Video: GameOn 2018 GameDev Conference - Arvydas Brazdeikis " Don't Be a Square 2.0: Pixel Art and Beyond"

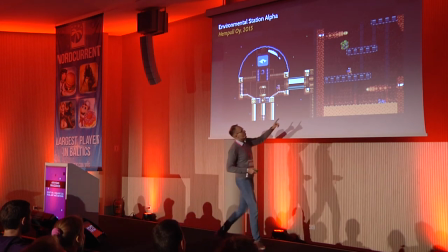Environmental Station Alpha, look at this bunch of pixels over here this orange guy this is our main character his eight pixels tall but he's full of character this super low resolution is an intentional creative choice that lets the developer create a huge explorable world
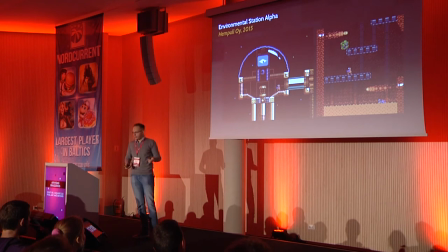with pretty limited resources so all in all I think it's better to approach the technique and use the technique smartly but and for every artist
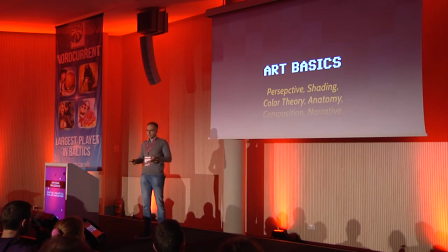it's vital to learn the basics and to master the basics like learn perspective learn anatomy color theory shading everything to make your images more appealing and
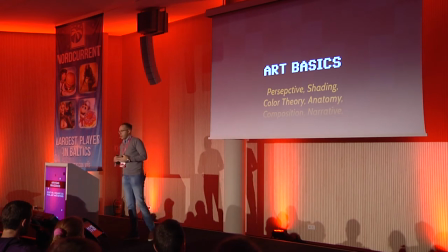to create very you know attractive attractive art direction and no matter how low in resolution you go. But pixel art in itself may be a great starting point for learning something yourself and for practicing basics of,
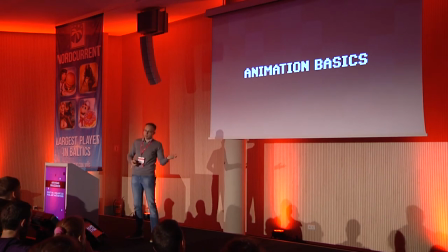for example, animation.
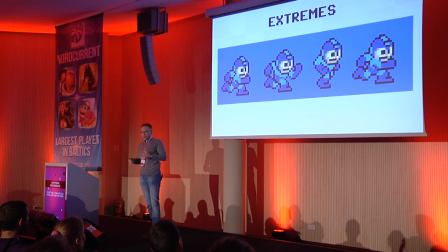If you take the notion of extremes and the distinct keyframes in an animated character, in the early console days, because of the memory limitations,
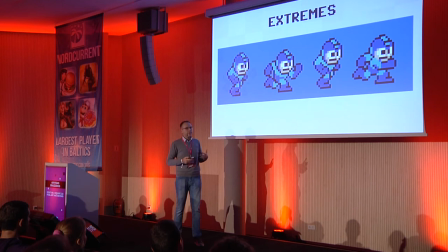developers had really not that much options for animating each character. For example, Mega Man here has only three frames of graphics and four frames in total for a walking cycle and he's the main character. For everybody else it was even less.
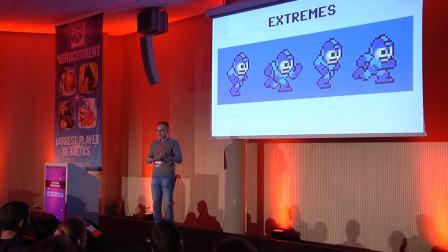That's why in these limitations they had to opt to very strong poses. You can see that he's like full of intention, he has his hands up, he's full of character.
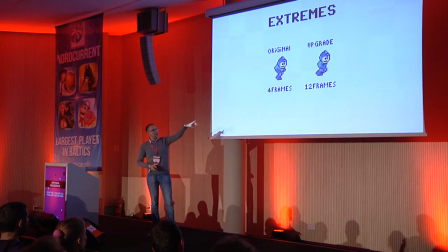If you see it compared, here's like a remake of the same animation but with stretched out in 12 frames. This character of his, it stays because of these strong poses that were introduced in 4 frames.
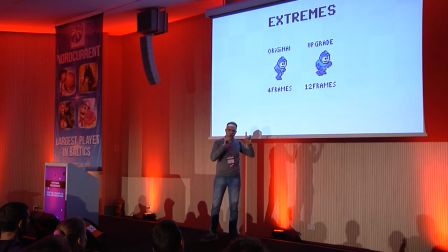So, you see like a little fluff added, his head is turning, he has a little bounce, but he's still full of character, he has this intentional walk. So, it's very important to create the basis for your animation with strong poses and strong
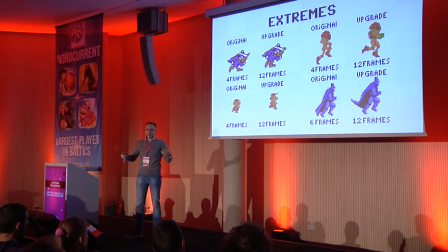character and then it just can expand upon it like for example look at the the characters and their walks how they define them for example the darkwing duck here he is a stealthier guy they have batman and
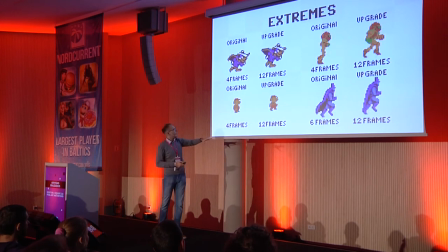samus have different you know styles of running and mario is just you know happily jogging over here
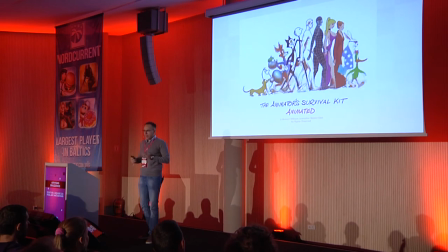These are essentially the basics of any animation and they are easy to iterate upon within the limited canvas of pixel image. Then you can go and pick up, for example, Animator Survival Kit,
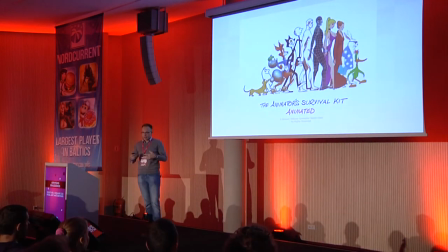which is a great series of lessons on how to be an animator and if you are an artist and interested in that, go for it and you can practice within pixel art to hone your skills.
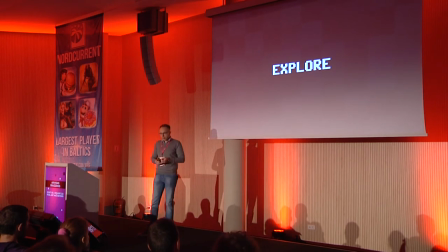In the end, the usefulness and the results of pixel art as a technique are up to the creators. Their willingness to learn, improve upon, experiment and explore.
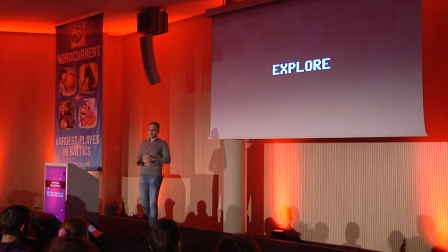And I would say that the use of pixel art mainly boils to two main rules or don'ts.
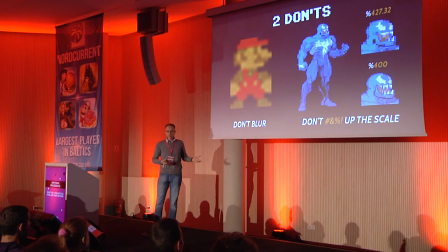Don't blur and don't mess up the scale. like you really shouldn't do this if you want to use pixel art on your game or if you're seeing this in someone else's game this really like kind of bugs you right this is not right
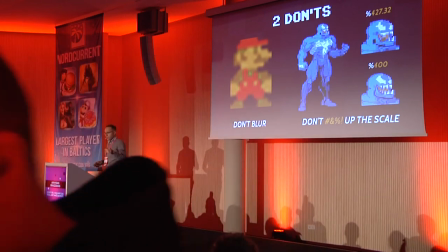and in a moment I'll show some of the examples
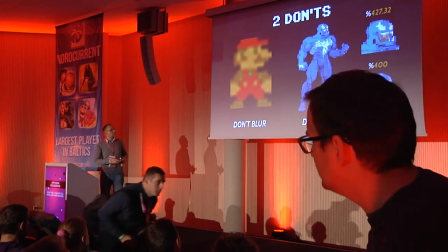what you could really do with pixel art and in fact let's show you here as